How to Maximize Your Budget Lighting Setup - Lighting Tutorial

Let's take all this apart and reassemble it, and that means you'll get a full understanding of how this lighting setup is, and then I'll discuss some other lighting options that you could really look into to give you a better understanding of lighting. Once you understand lighting and how to manipulate it and take advantage of it, then the world is your oyster and you can experiment in so many other ways, because this practice runs across so many others.
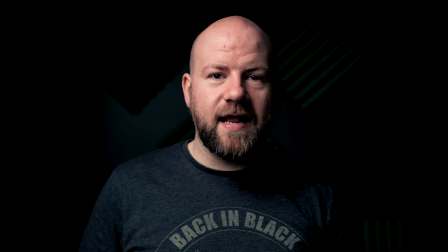264s
So this is a prime example of what the key light is actually there for and what it's actually doing.
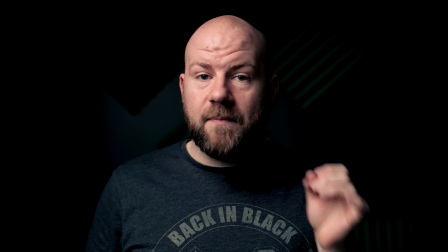268s
In this whole example as well, I'm not going to change the exposure as we do this.
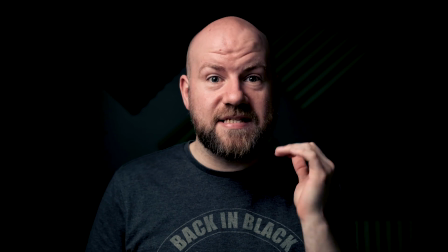273s
The exposure settings are staying exactly the same throughout, so you can see exactly what each thing is doing as I add it back into the situation.
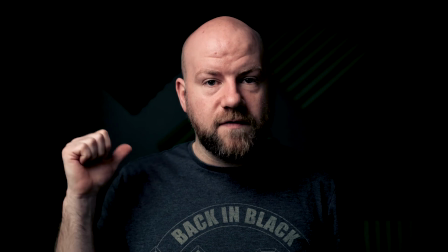281s
So I've turned off the kicker, I've turned off the background light, and I've removed all the bounce cards.
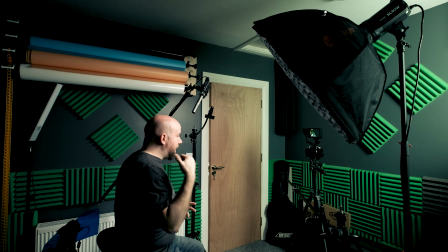285s
And you will see as well from the back angle that it really is quite a dark situation. In order for you to see this light in the camera, I added an extra light that's not affecting this exposure here, but it's just Now, so you can actually see.
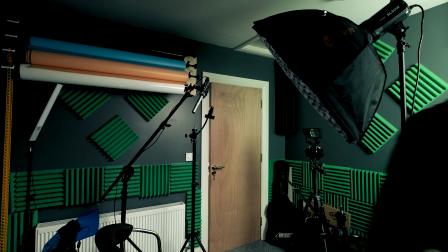299s
If I was to actually go and turn that light off right now, you see you actually can't really see anything at all.
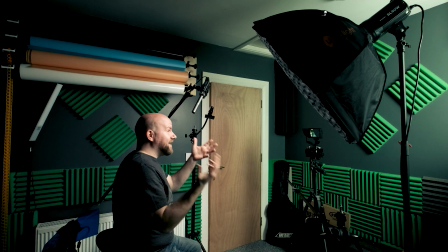310s
So I literally just have that light on over there so you can actually see the key light, so you can understand what's kind of going on in my studio setup.
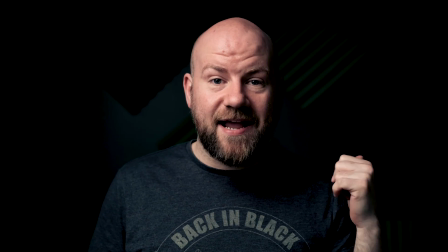319s
Now that we understand what the key light's doing, let's add in the kicker, because I know for a lot of you, this could be it.
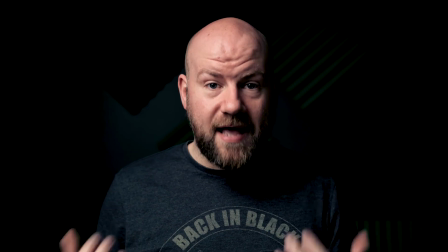324s
This could be all you need to know, and this is where you're going to be happy with. Okay, so now I really only have the two lights on. I have my key light on and I have my kicker. And this is dramatic. This is really dramatic.
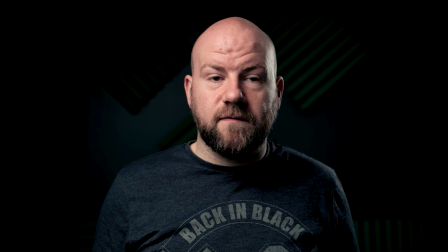335s
So now we can see what the kicker is actually doing, and for this kind of lighting setup, what it is actually for.
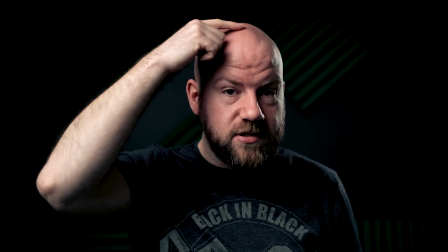340s
So we can see here from the key light, it's shaping my head on one side, the kicker is coming in and filling in the rest. It's also popping my shoulder off the background.
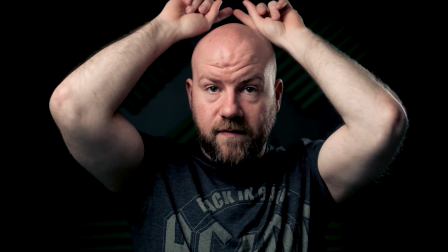348s
So really and truly, if you wanted a true hair light, you would set it up above and straight across, and you'd light both of my shoulders, both my head and all that there. I don't really like that. I'm not too sure if I'd want that. As a bald person, you know, I would just look like a disco ball.
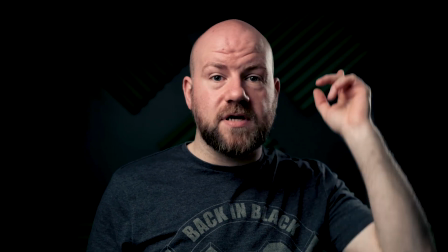361s
So I think on the one side, for me, I'm happy enough, but you can just put it across. I also don't have another stand to actually put it across where you wouldn't see it.
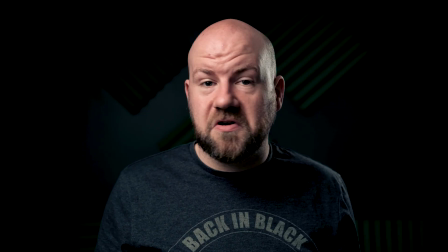368s
So we're just going to leave it there. Try it yourself, put it across the way. It could be nice. Right, now it's time to add in the background light and see what that was doing.
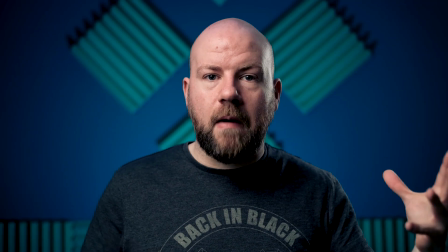374s
So now we can really see the difference between without and with a background light. But as I say, it's really only a feature light.
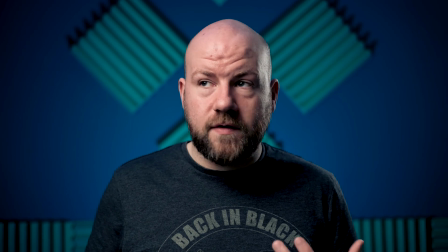380s
So if you don't need it, if you don't have the money for it, or you don't even have it, then don't use it. But if you want to really pop your images off, add some color, because contrast is two things.
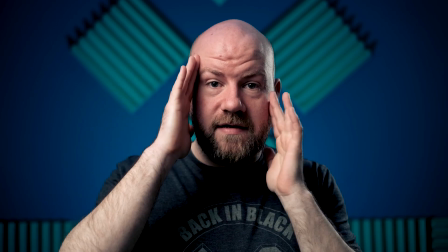389s
That's contrast, bright and dark. Another contrast is color.
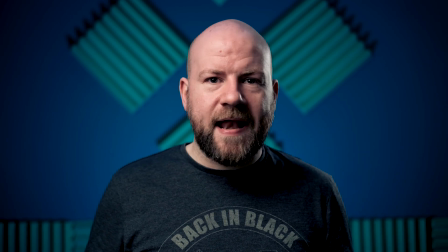394s
So that's where the background light can really come into play and add a lot of depth to your visuals.
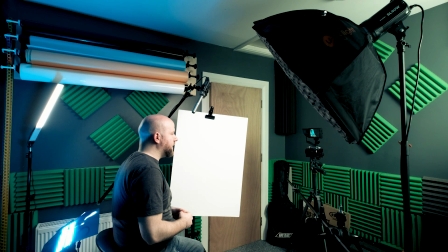399s
Okay, so now I've added in the fill card, so you can see the difference between when I had a high contrast on my face and now this is quite a low contrast on my face, a little bit more even, a lot more corporate if you want to think it that way. Now you can have a second light, there's nothing stopping you with having a second light, but a card this size costs about €2. How much does a fill light cost? So if you really want something cheap, and you can hang it any which way you want, I'll leave all the links for the gear I used in the description below. One of these on a light stand, and I wouldn't even use an expensive light stand or a heavy duty light stand, a cheap one, a cheap tenner. So maybe €20 for the clamp and the light stand, another €2 for a card. So what's that, €22, maybe €25 we'll call it. Are you going to get a decent fill light for €25? I don't think so. So this is a really, really good budget-friendly option, and it's used everywhere. Everywhere uses this, so don't be afraid of doing stuff that's budget-friendly and stuff like that there. Who cares? It's all about the end product. It doesn't matter how you get there with it.
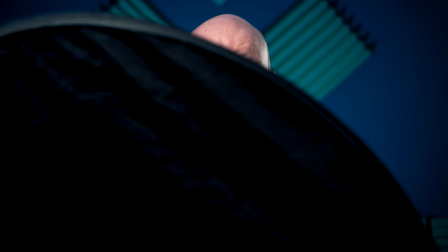465s
And now to add in the magic sauce. Reflector time. Oh yeah.
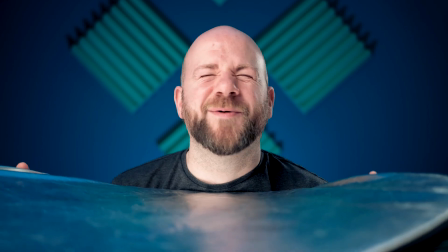469s
Suck up the sun, baby. Soak up the sun. It does actually remind me every time I'm looking at this.
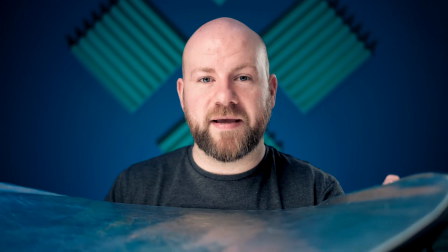475s
Do you remember the videos you'd see of women in the 50s and 60s sunbathing with the aluminium or the tinfoil trifolding cards, and you can still get them trifolding cards for photography as well.